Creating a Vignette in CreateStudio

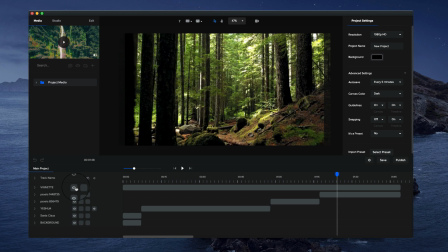(0:00)
Hi, in this video, I'm going to show you how to create a vignette for your videos. And this is basically a design tip that can really help you to create more visually appealing videos, okay? So basically what it is like an overlay. So you can see I've got this footage here.
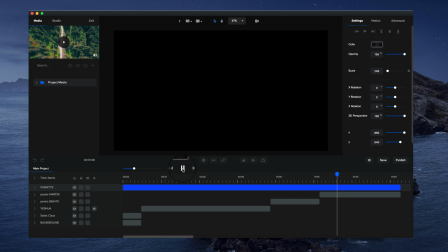(0:14)
If I go ahead and add the vignette on top, you'll have to see it adds this really nice cinematic type look.
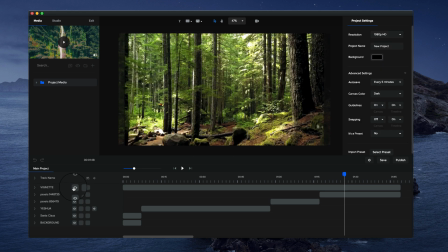(0:20)
If I just remove that, you can see it's quite bright.
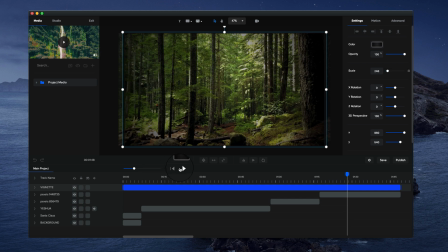(0:23)
It looks good as well because it's nice footage, but if you add the vignette over here, it gives it a really nice kind of cinematic type look.
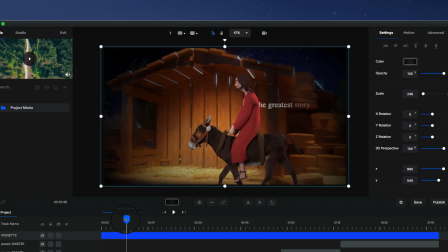(0:31)
Same thing as well for this explainer or this kind of cinematic type promotional video.
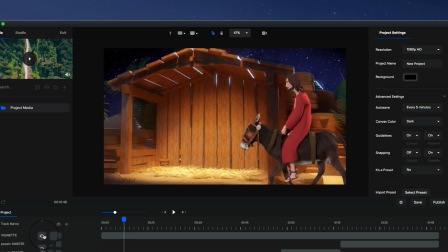(0:37)
You'll be able to see if I remove it over here, it's quite nice.
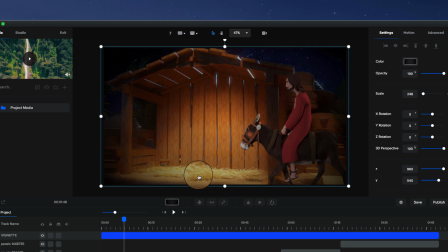(0:39)
It's nice and clean, but if I go and add this, it helps to kind of add a light kind of a feel in the middle and a shadow around the outside.
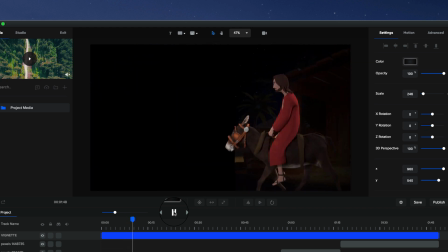(0:47)
You'll be able to see this like so. Looks really good.
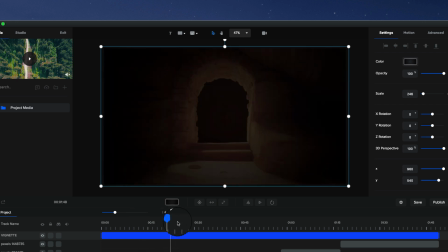(0:53)
If I just bring it over here, so in this scene here, you'll be able to see if I remove the vignette, it's quite light.
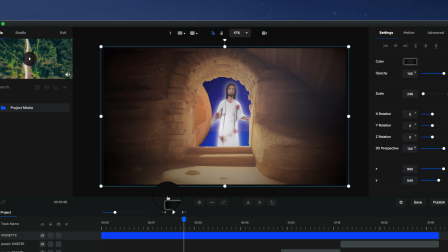(1:02)
If I bring it in, it helps to focus in on the middle of the frame, like that.
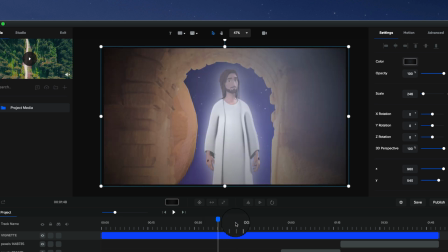(1:09)
Also, if you've got explainer videos, it can add a really nice effect. You can see with this kind of text slide, this is just a white background.
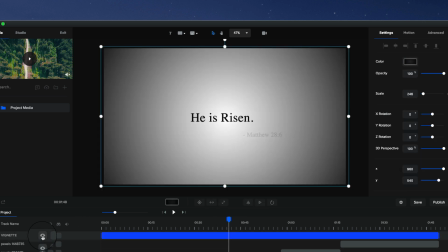(1:16)
And because I've added the vignette on it, it adds this nice kind of focus look to it. So let me show you how to go ahead and create that really quickly and easy in CreateStudio.
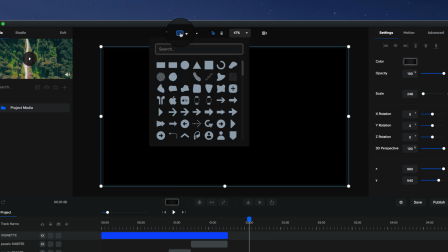(1:25)
Basically what you're going to do is go ahead and add a shape and click on the rectangle tool to add this rectangle.
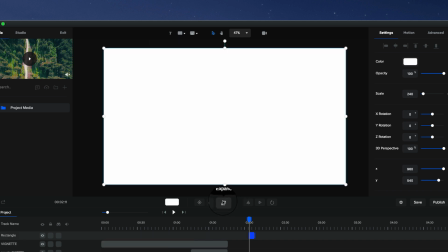(1:32)
And then what you want to do is basically expand it, so make it full width. You click this button, it does that instantly. I'm just going to zoom in a bit closer.
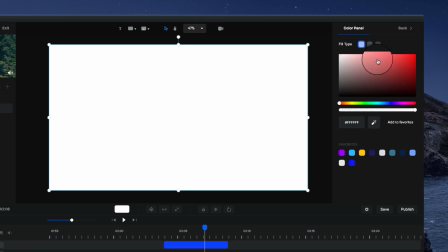(1:41)
And what I want to do now is go to the color option and select radial gradient up here.
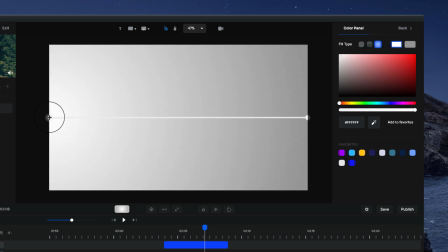(1:46)
So click on that. And we're basically going to create a gradient like so.
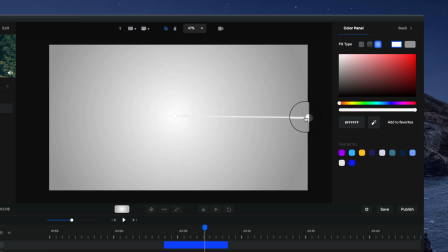(1:50)
I'm just going to move this into the middle of the screen and just also grab this one and bring it down around here or so.
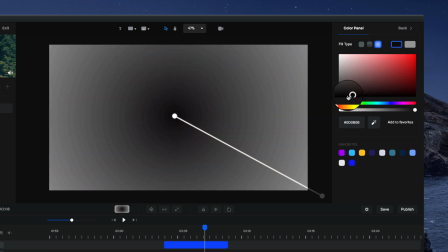(1:56)
And then what I want to do is change the color. So first I want to make it black over here. And then also I'm going to adjust the opacity. So I'm just going to bring this down like so, something like that.
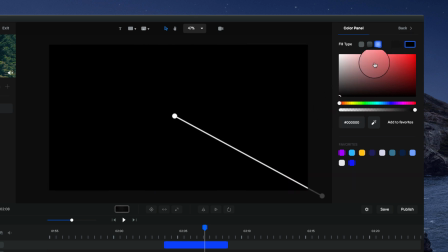(2:08)
And then I'm going to go to the second color over here and make this one also black. So now what I want to do is add some footage.
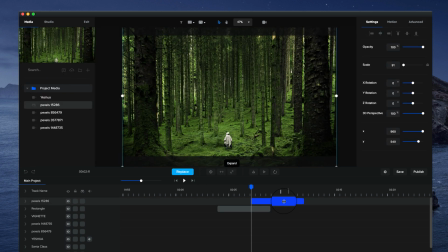(2:15)
So I'm just going to grab this image here. I'm just going to expand it as well, and I'm going to place it underneath that rectangle.
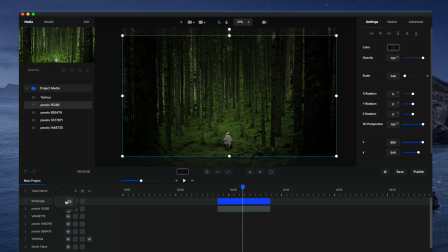(2:22)
And you'll be able to see now we've got the vignette on here, and it's that effect. And you can really play around with it, make it really not so hard, I guess, in terms of the impact, but make it more subtle.
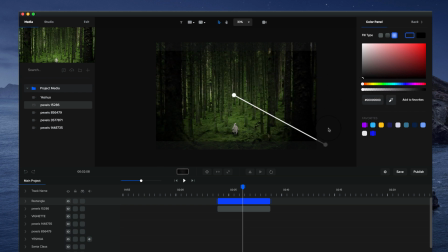(2:36)
You can go ahead and just bring this opacity down, and you can also go and select this and drag this out like that.
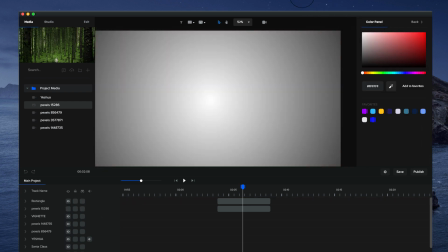(2:43)
And if I go ahead and just remove this image and just change the background color to white, for example, you can see the kind of shadow effect that it has over here.
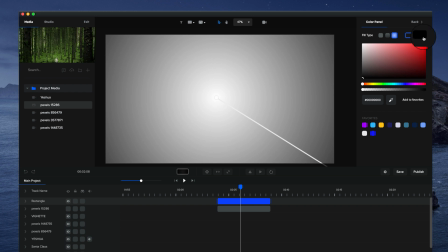(2:52)
And again, you can play around with this. Just go ahead and adjust the opacity, maybe bring this second opacity down a bit as well.
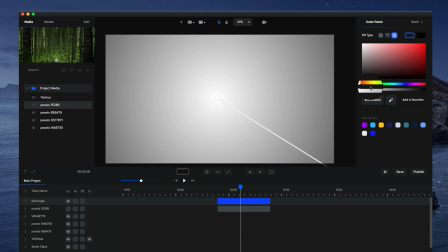(3:00)
And you can see how it really does create a nice effect.
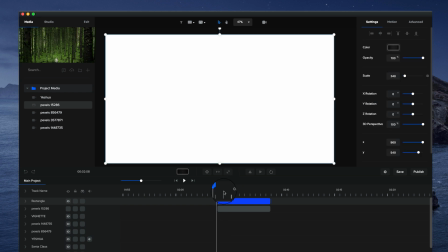(3:03)
Maybe you can bring it up a bit whiter, for example, as well, and just kind of make it how you like for your specific project, okay?
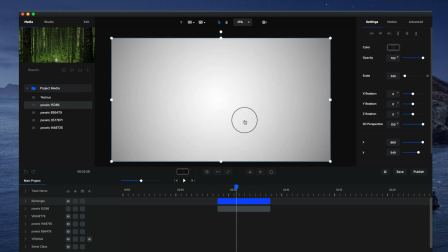(3:12)
So that's how to create a nice vignette in CreateStudio. What you want to do as well is if you've got a project that say is going for about 2 minutes, you can just simply drag this across.
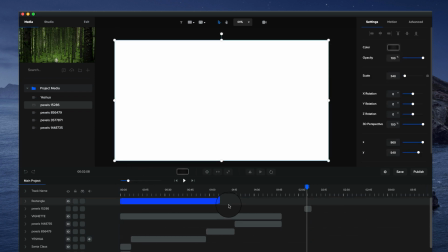(3:22)
I'll go back over here and just zoom out. Just drag it across, make it the size of your project, and then go ahead and lock it.
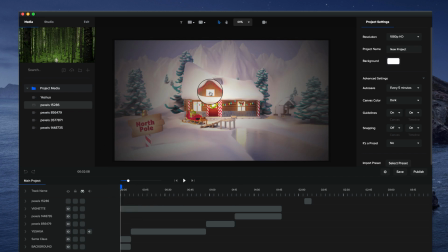(3:30)
And then you can also hide it by clicking on this button, just hide it like that. And then every time you create new stuff, you can, you've got your vignette that overlays the entire video.
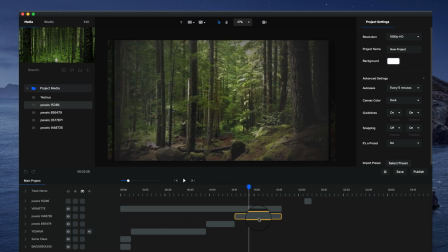(3:39)
It makes this really nice looking effect. Okay, so I hope you enjoyed that. Add a thumbs up if you liked it, and have fun creating vignettes in CreateStudio.